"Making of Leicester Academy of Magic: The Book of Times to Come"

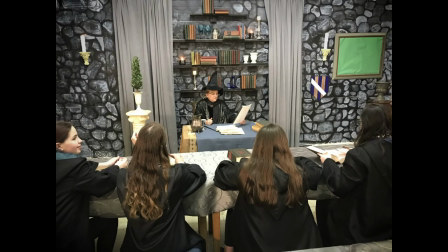Here is another example of the school set redecorated and shot from a different angle to give the illusion of a new space.
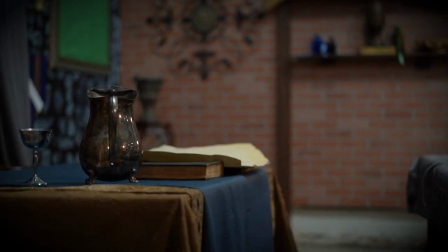In this shot, Devon uses the reverse motion effect, making it appear like students are sending the papers to the front of the room.
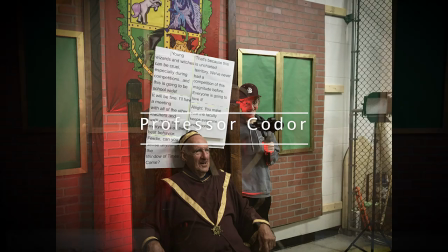Retired teacher Dick Cody played Professor Khodor, the headmaster of the school.
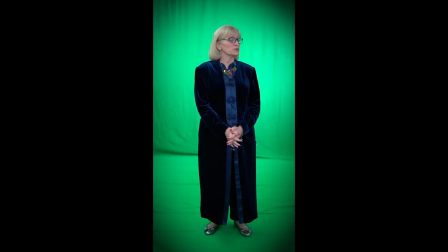Past headmasters give Coder guidance when he needs it.
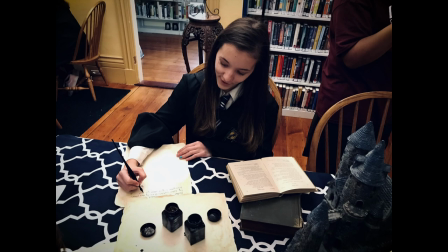The Luster Public Library opened their temporary location so we could film a scene with the Nelson Tooth house.
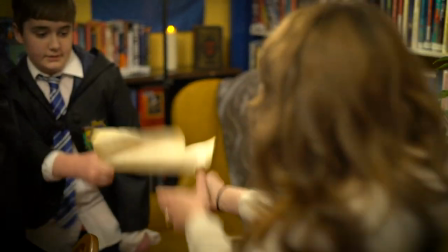Much like Ravenclaws, Nelson Tooth students would love nothing more than to live in an actual library.
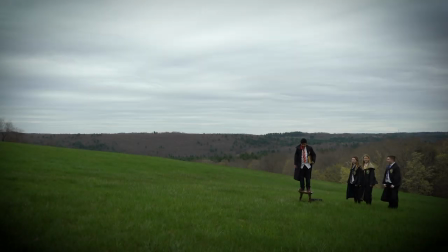We were incredibly fortunate that St. Joseph's Abbey and Spencer Mass opened up their secluded monastery so we could take advantage of their beautiful buildings and property. In the film, students arrive to this location via a portal. You can see how Devin created this effect here.
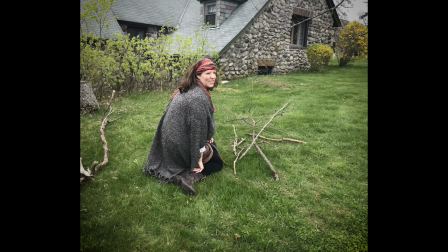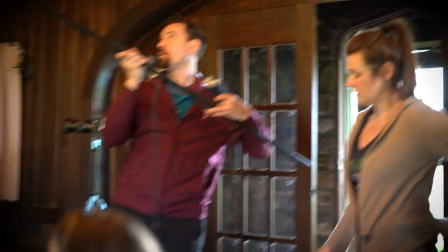Like when you get under here, you know what I mean, so you can save space. Anyway, whatever. Yeah, if I gotta do it like this. Yep. Okay.
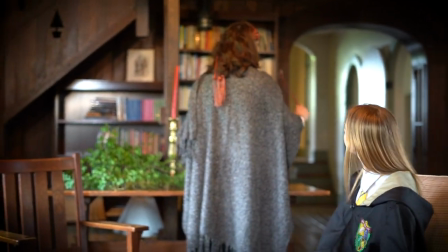Ready? Final set.
Devin set up shots and the audio throughout the film as well as providing direction to the cast and crew.
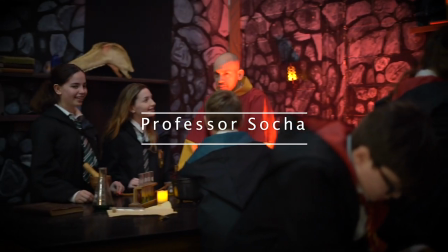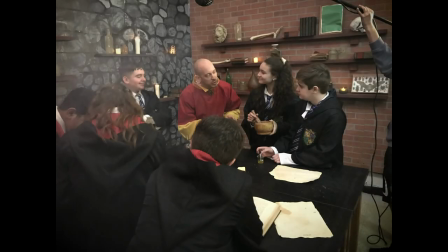Professor Soha is the potions instructor in the film and we redecorated the set to make it look like a smoky dungeon.
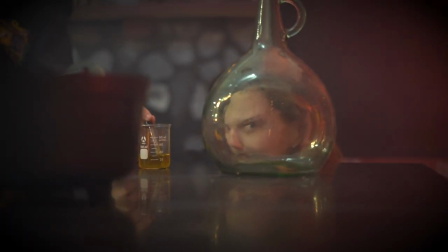Can you like try to open your eye really widely?
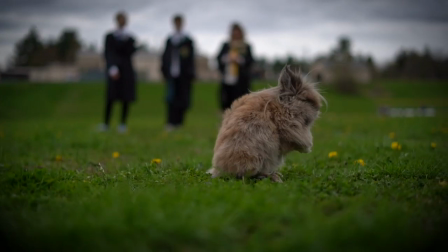In the movie, the students create a fluff monk that when brought to life, makes pretty much the fluffiest bunny ever.
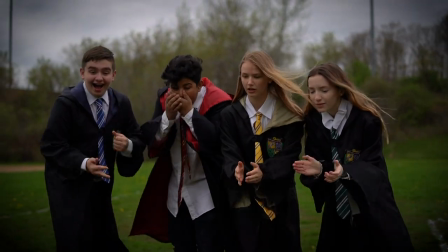The poor thing gets destroyed in the Beast Ball competition. The genius of James DePace brought this comical scene to life.
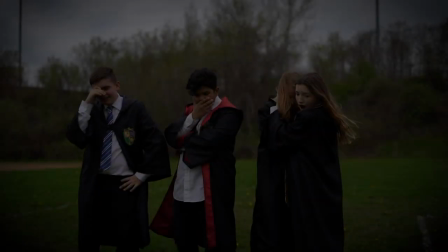He loaded up a bucket filled with baked fur and used a shop vac to create the effect.
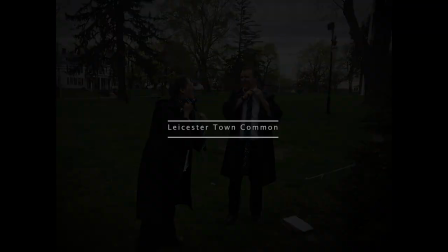We used the gazebo in the Leicester Town Common for this flashback breakup scene.
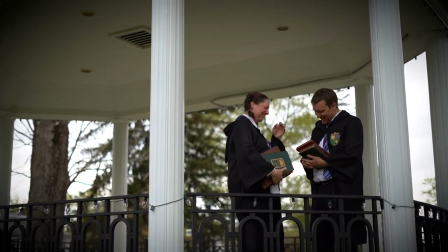By incorporating so many locations around town, we wanted the end product to be a film the entire community could be proud of and enjoy.
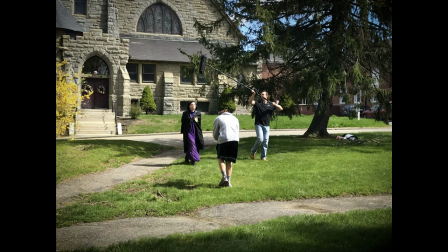Teacher Tanya Lee Gallant-Smith helped us so much throughout this process, but especially in her scene as the magical creature's teacher.
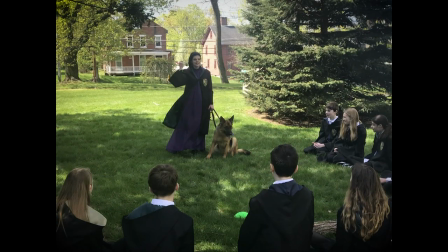She brought her own pup Luna to be our magical assistant.
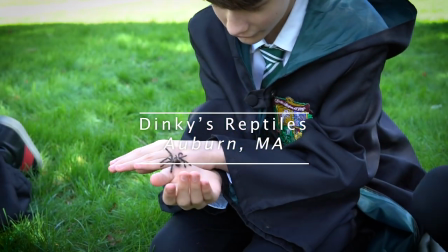Dinkies Reptiles and Auburn Mass donated their time to bring over 20 animals to the Lester Town
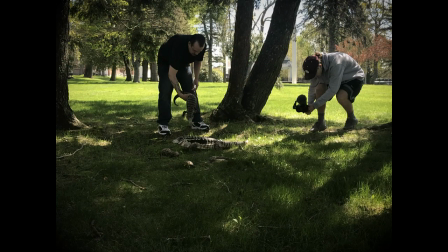Common so students could interact with them and makes for one of the most visually appealing scenes in the movie.
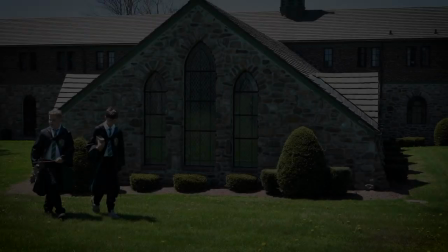Heading back to St. Joseph's Abbey in Spencer for a full day of filming was a once-in-a-lifetime experience.
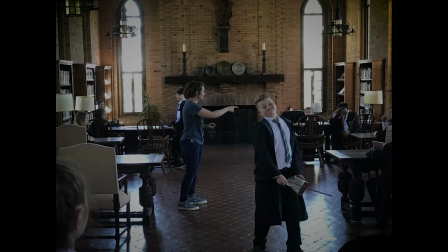Participating cast members had access to parts of the monastery that are not open to the public, including the library and scriptorium.
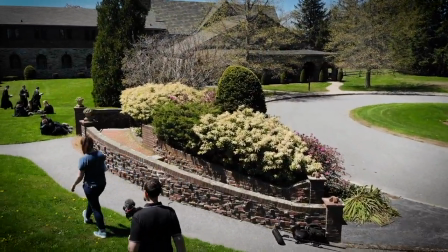Devon flew his drone over the monastery to get aerial shots. He used these as fill throughout the movie, creating the illusion that this is what the outside of the school looks like.
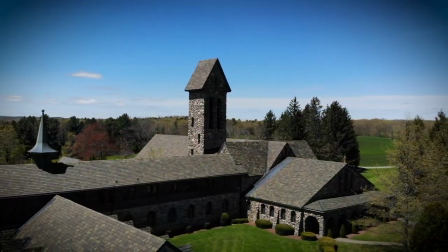We
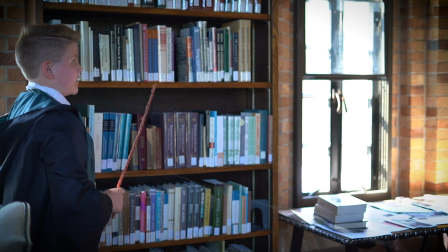can avoid any accidents.
Fishing line coming in handy again.
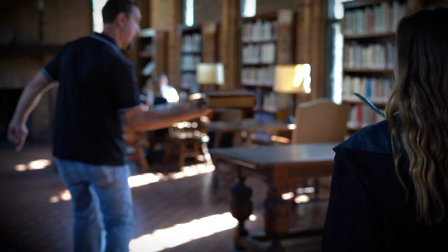Reverse motion effect and keyframing out to Pace's hand made this special effect very clean.
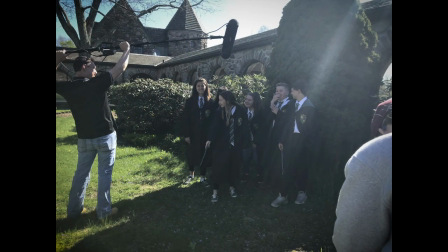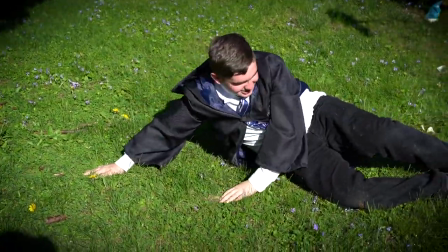Yeah, that'll work. Stay there.
There was definitely fun to be had on the sets.
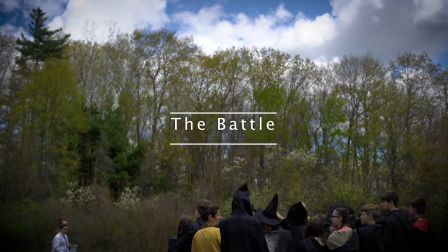We filmed the final battle scene in the lower baseball field at the school. Devin used his drone to get some neat aerial views.
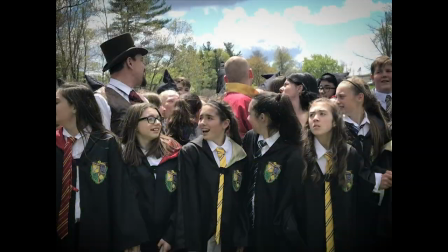One huge component of the film was using green screen footage of the ghost characters to be used in scenes like this.
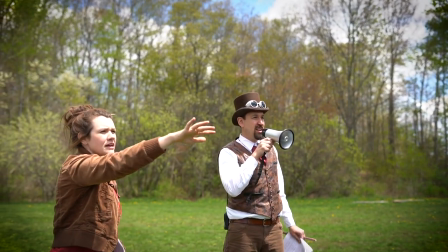This was an incredible amount of work for Devin, who had to figure out what camera angles would make this look most realistic with the green screen footage we already compiled.
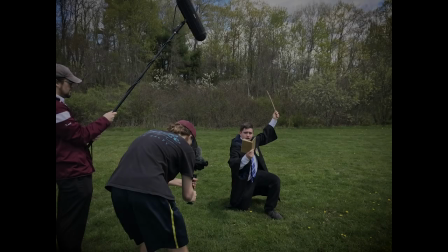He also took this beautiful, bright day and made it look seriously disturbing.